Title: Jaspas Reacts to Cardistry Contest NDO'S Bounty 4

hey guys what's going on it's me bad boy jasper's what's up what's going on welcome back to the vlog today we're going to be looking at the new deck orders bounty number four and the entries that have been entered into it as you guys may know normally what i do is i check the entries out on my phone beforehand figure out which ones are the top ones that i want to recommend to for other people to check out and figure out which one's the winner put that all in one single video and then just upload it to School of Cardistry. This time however, what I want to do is slightly different. What I want to do is check out the entries, make some conversation, tell you guys what I think about each individual entry and this will allow the people who enter the competition to have a clue of how to improve themselves for the next round of the competition. Let's go, let's check it out. Hashtag NDO Bounty 4. Alright, customized Jasper's deck decks,
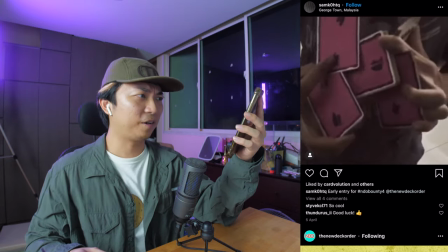(0:54)
pink and black pretty cool very cool camera work one more time all
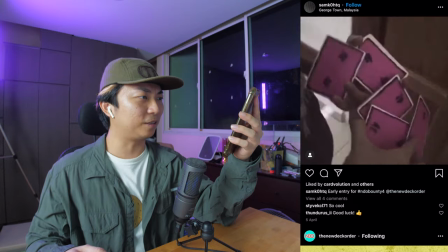(1:02)
right so it goes to the back to show a slightly different display and goes back to the front to
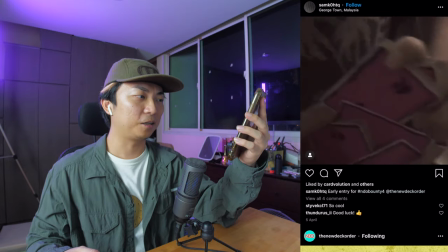(1:08)
show a worm goes in the edge display and close first thing i want to say is
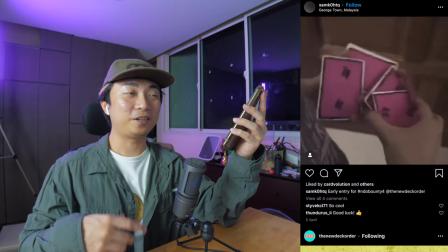(1:13)
that the pink and black jasper decks pretty cool not having your own new deck order deck of playing cards
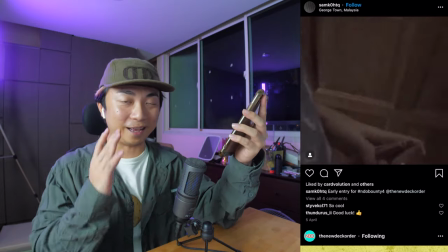(1:20)
it's a very clever idea to just make your own NDO deck of playing cards and then just upload using that.
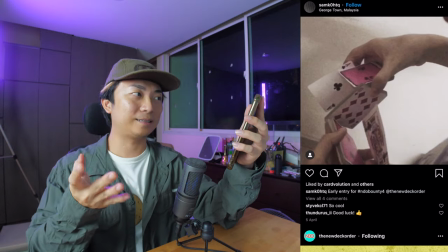(1:28)
The fact that there is a part of the worm variation that Samco is doing looks better from the back view and
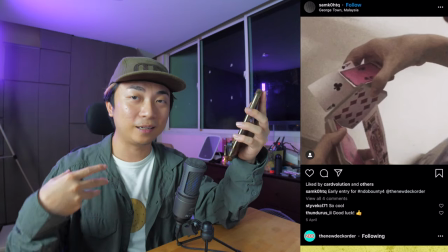(1:35)
therefore you design the camera angles to move to the back so that you can see exactly what is going on in the back.
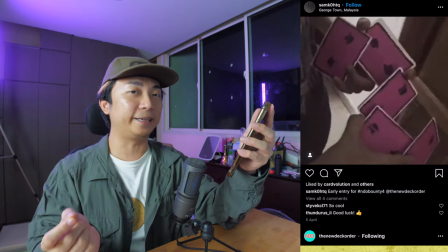(1:42)
Very very smart. I like that idea. And then it goes into the edge display which is a display that I don't see very often.
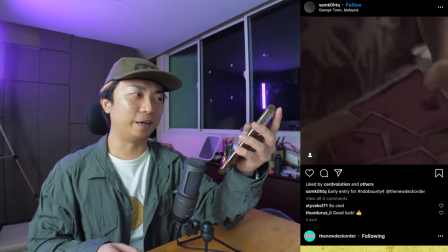(1:50)
Very very cool entry Samco.
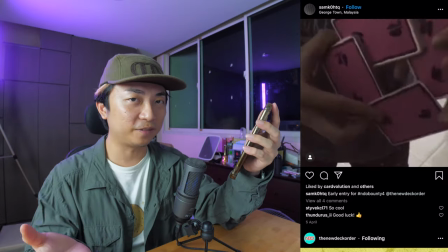(1:52)
One tip that I would give to Samco is that because you're shooting in the corner of the room the cards look a little bit on the dark side which
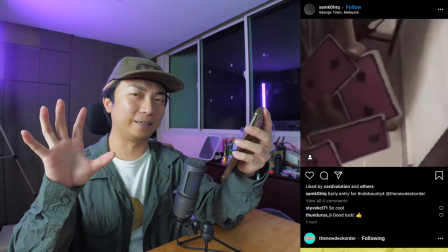(1:59)
doesn't look very good so instead of that find a way so that you can angle out towards the light and then your cards look
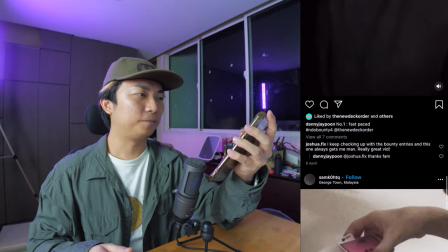(2:06)
bright and nice to look at moving along danny
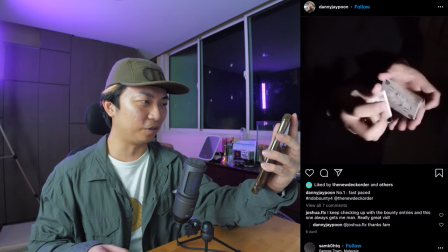(2:13)
jay poon's entry using the soc v1s oh
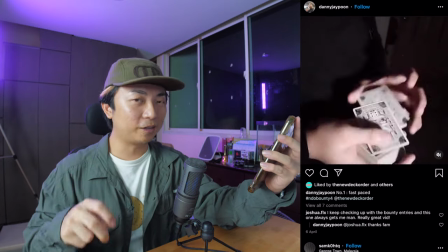(2:18)
the lighting is on point is a classic black background look with nice lighting coming straight from the front to make it very visible.
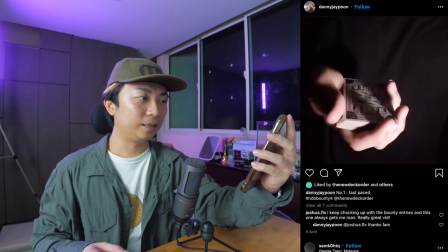(2:26)
Make the cuts very visible. The movement is clear. There are some really advanced moves being happening here.
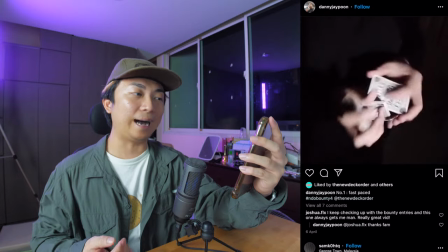(2:32)
I don't have much negative things to say about this video other than the fact that this specific look
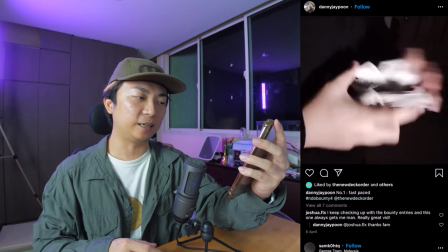(2:39)
has been done to death and therefore it doesn't allow you to show much individuality.
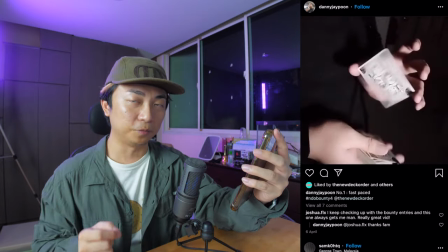(2:45)
If I was just looking for a simple, powerful good-looking video this video would work but this is a bounty man this is a bounty you hear
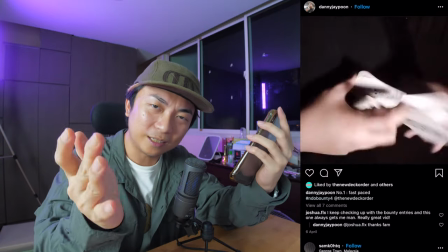(2:54)
me it's not just about making a simple good-looking video it's about showing personality is about showing your style so for future reference Danny maybe you
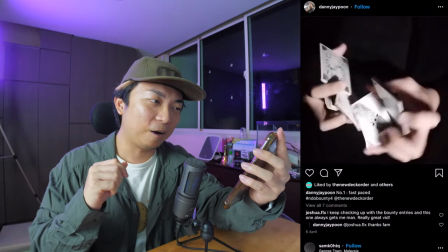(3:03)
want to think about how else can you spice up your video how can you show your individuality your own personal style food
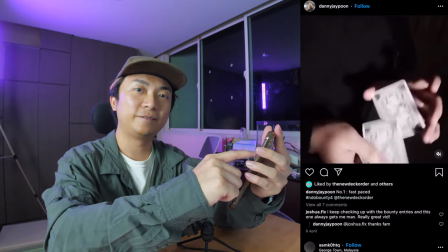(3:12)
for thought either way pretty good video moving along thunderous ii oh self-opening fan
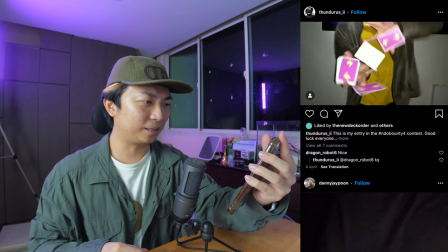(3:22)
okay okay that was a very cool looking seven packet display an instant worm a jasper's card
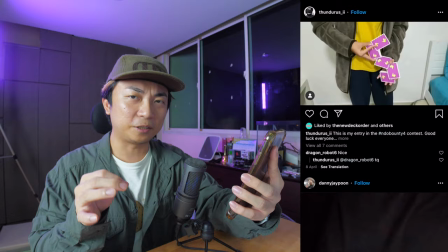(3:30)
real fast everything is real fast look how he chose a yellow t-shirt to go with the purple cards
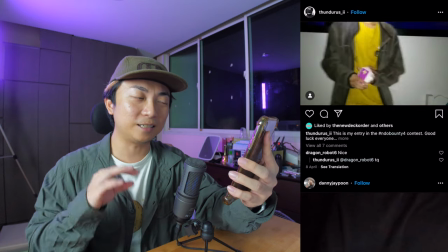(3:36)
yellow and purple are complementary colors this makes the purple cards stand out really really well all in
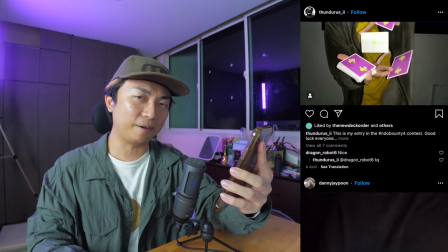(3:43)
all i think this video is very stylish very slick but here are some tips that i have for you thunders to take your video to the next level
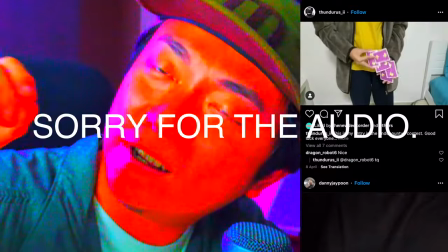(3:51)
all right you're gonna take this video and you're gonna go all the way up to the next level and here's how step one stand a
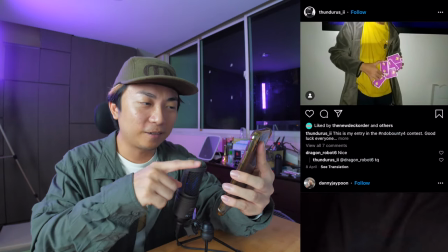(4:00)
little bit closer to the camera. Look how the camera is framed right now.
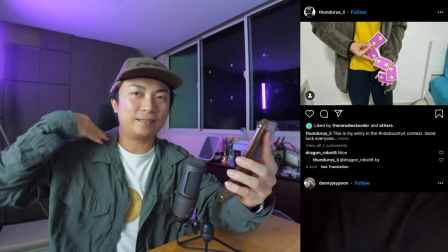(4:05)
Most of the shots can see your entire torso.